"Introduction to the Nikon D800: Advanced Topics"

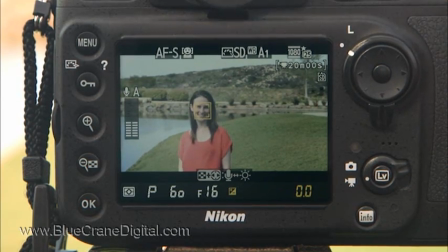4s
A critical step in shooting video with the D800 is getting the exposure right.
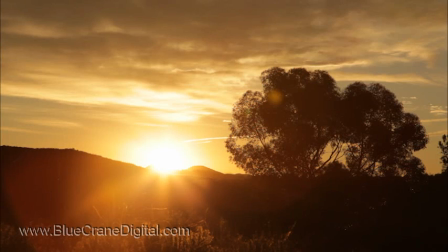9s
The camera sets the exposure automatically. However, your videos may not have the mood or feeling you want it.
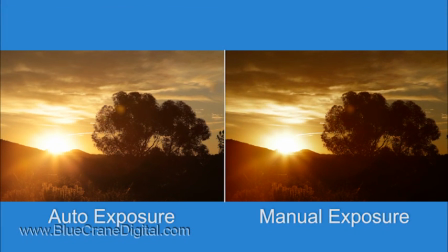17s
Manual exposure mode allows you to take control of the settings. In manual mode, the main command dial controls the shutter speed.
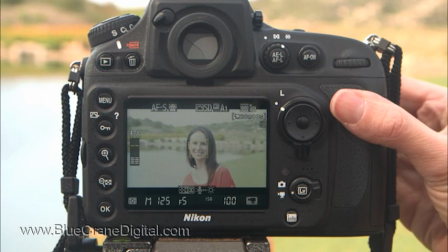24s
The sub command dial controls the aperture value. There are a few points to consider before you set the exposure.
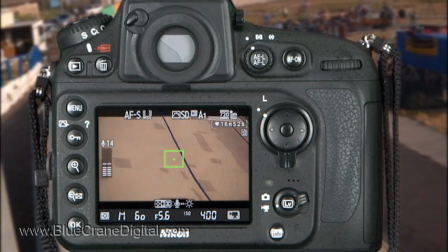32s
First, will there be any movement in your video? When shooting sports or panning the camera, select a shutter speed that is about double the frame rate. It's important to understand that frames per second and shutter speed are not the same thing.
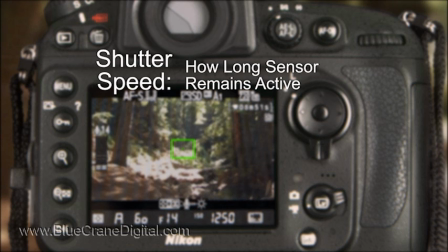47s
Shutter speed refers to how long the image sensor is active when recording one frame of video. Framerate refers to the number of frames recorded each second. So let's say the camera is set for 60 frames per second.
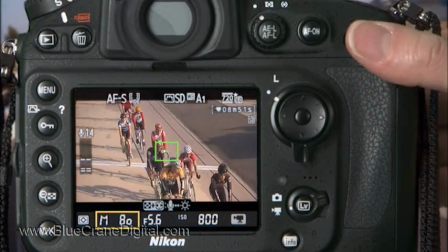60s
Select a shutter speed of 1 1 25th of a second. This is roughly double the frame rate.
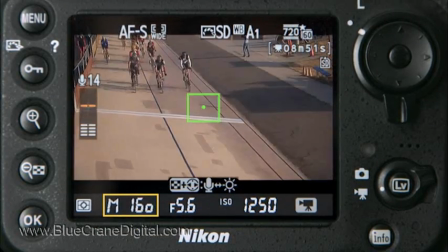66s
You could set an even faster shutter speed. However, speeds of 1 3 20th of a second or more are not recommended.
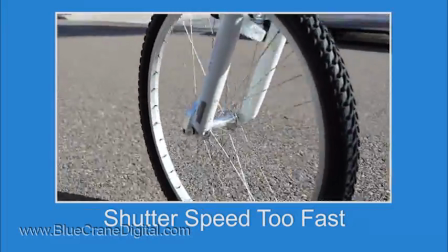74s
There will be very little motion blur between frames. Your video will look choppy.
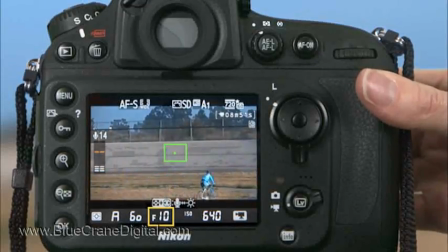79s
When selecting an aperture value, choose a depth of field that enhances the composition.
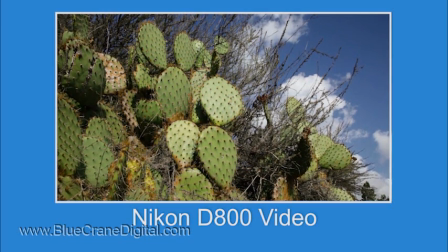84s
A narrow aperture keeps everything in focus. Your audience takes in the entire scene at once.
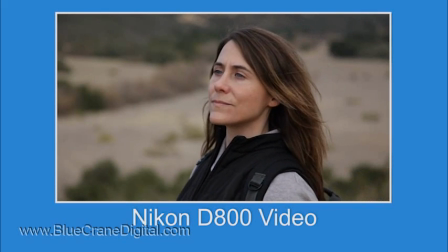91s
Dial the aperture wide open if you want the audience to focus only on the main subject. This creates a shallow depth of field.
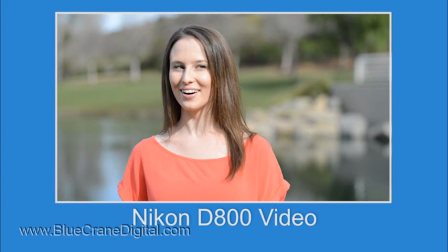98s
The real advantage of DSLRs over video cameras is the ability to set a shallow depth of field.
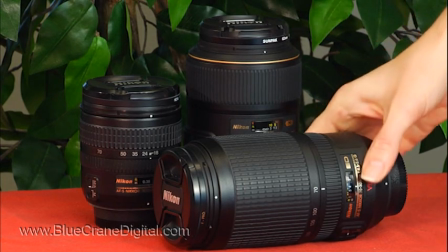105s
There are two reasons. First, you can shoot with one of Nikon's wide aperture lenses.
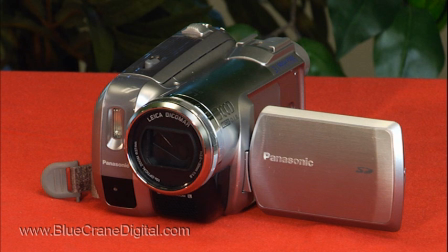111s
Second, the full-frame sensor is larger than a video camera sensor. This helps to create a shallow depth of field.
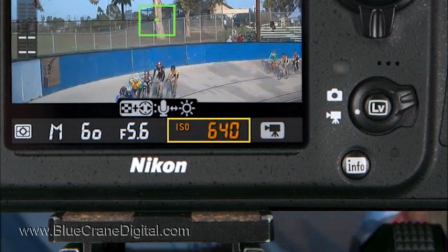118s
The final exposure setting to consider is ISO.
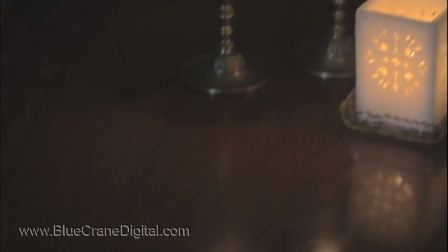122s
Video compression magnifies the digital noise caused by high ISO speeds.
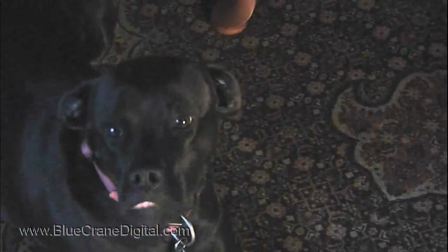127s
Set the lowest ISO possible for the lighting conditions. Record a test video at the beginning of your shoot.
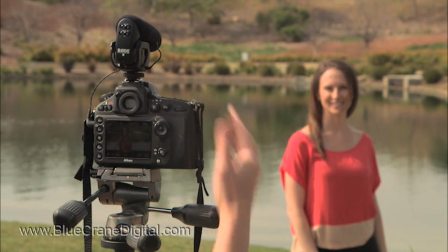134s
Check to make sure the exposure is right for the scene and your subject.
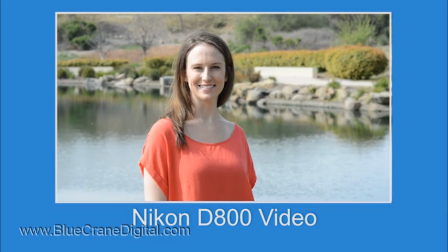138s
This is important because you may not be able to fix the exposure in editing without adding digital noise or artifacts. The following exercise will help you understand how the exposure settings affect video quality.
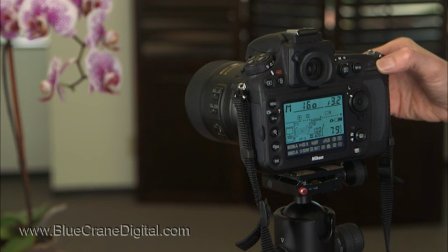152s
Set the camera to manual mode and underexpose a subject by two EV steps.
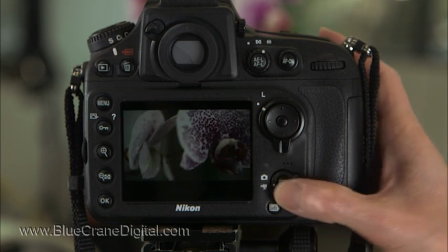157s
Record a raw image. Now, activate movie shooting. Use the same exposure settings to record a short movie of your subject.
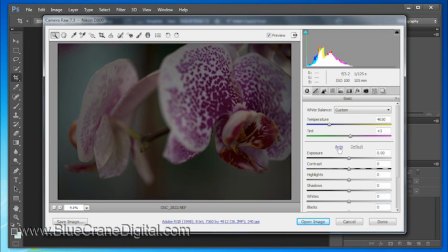166s
Load the raw image into a photo editing program. Use the editing tools to correct the exposure.
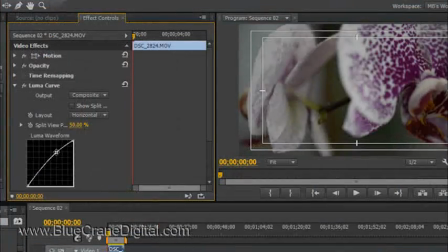172s
Next, open your video in an editing program. Use video editing tools to increase the exposure.
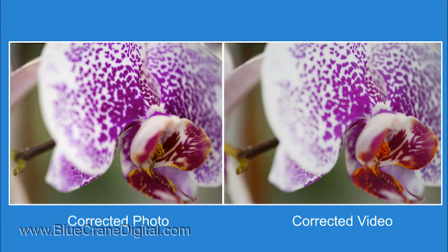179s
Make sure the video matches the corrected raw image. Do you see a difference in image quality?
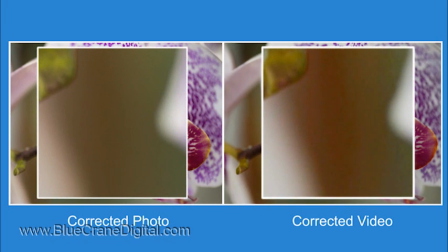185s
The video looks very grainy compared to the raw image.
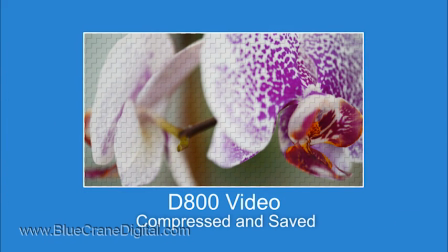189s
The reason is that unlike Like RAW files, the camera compresses video before saving it to the memory card.
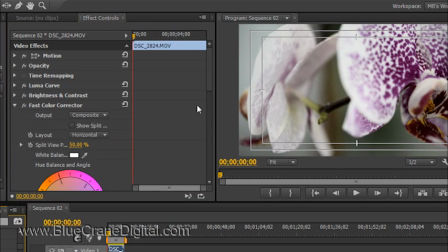196s
Any changes made during video editing have the potential to reduce image quality. Avoid these issues by setting the camera correctly before pressing record.
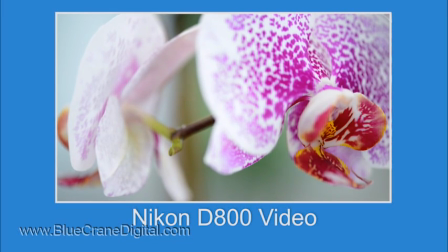205s
Here is video of the same scene shot with the correct exposure settings. The overall image quality is much better.